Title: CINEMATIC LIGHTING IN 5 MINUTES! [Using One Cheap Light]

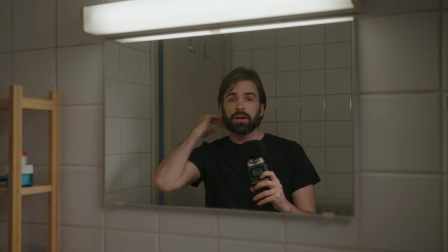guess something like this yeah it doesn't really matter it doesn't have to be perfect now but I think you can see it now right
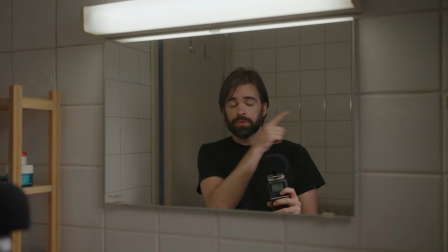it looks a lot darker a lot moodier that's the key light now so that's actually what I did in the beginning the fluorescent light was the key lights and only light but now I moved the key light status from the fluorescent light to the LED light so my LED light is
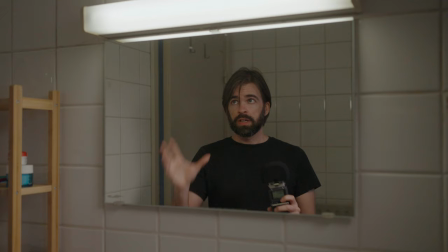now the key light and I set the exposure for the key light so in short this light is gonna look a lot dimmer and because this light is also lighting the background the tiles also the tiles in the background will look a lot darker and now the focus really is on me the light
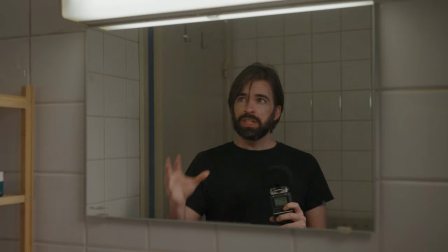is focusing on me I hope it makes sense you have to use your brain a little bit overexpose underexpose you know,
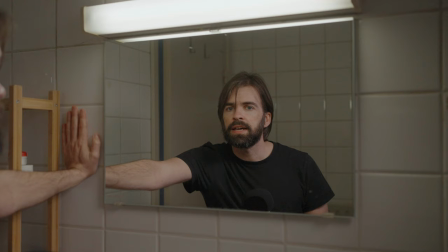let me stand here like I did before, something like that, right?
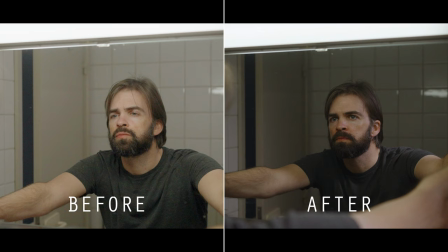And then there's of course color grading, but I've said this before, the key to getting a cinematic look is light, and color grading is just the cherry on top.
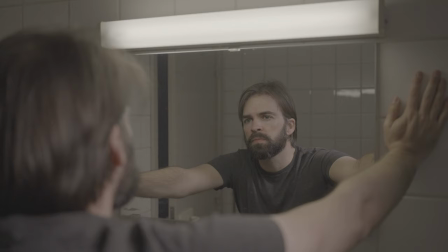And guys, don't worry if you're still learning how to color grade, just keep it simple.
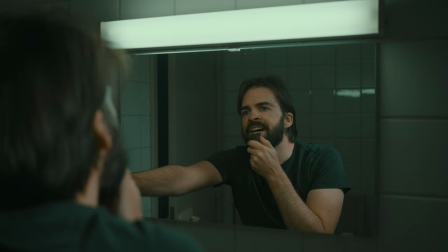All I did here was apply a LUT, and then I tweaked the colors a little bit to make it look like I wanted it to look because the LUT itself turned out to be a bit too much and then on top of that color grade I also added a video overlay of some mist moving around and some film grain. Now that video overlay of the mist I'm not sure if it really works you know I was trying to mimic a steamy bathroom and I guess it works but it's not the same as a real steamy bathroom you know what I mean but yeah anyway that's it a camera a cheap light and five minutes that's all you need thank you so much for watching and see you in the next one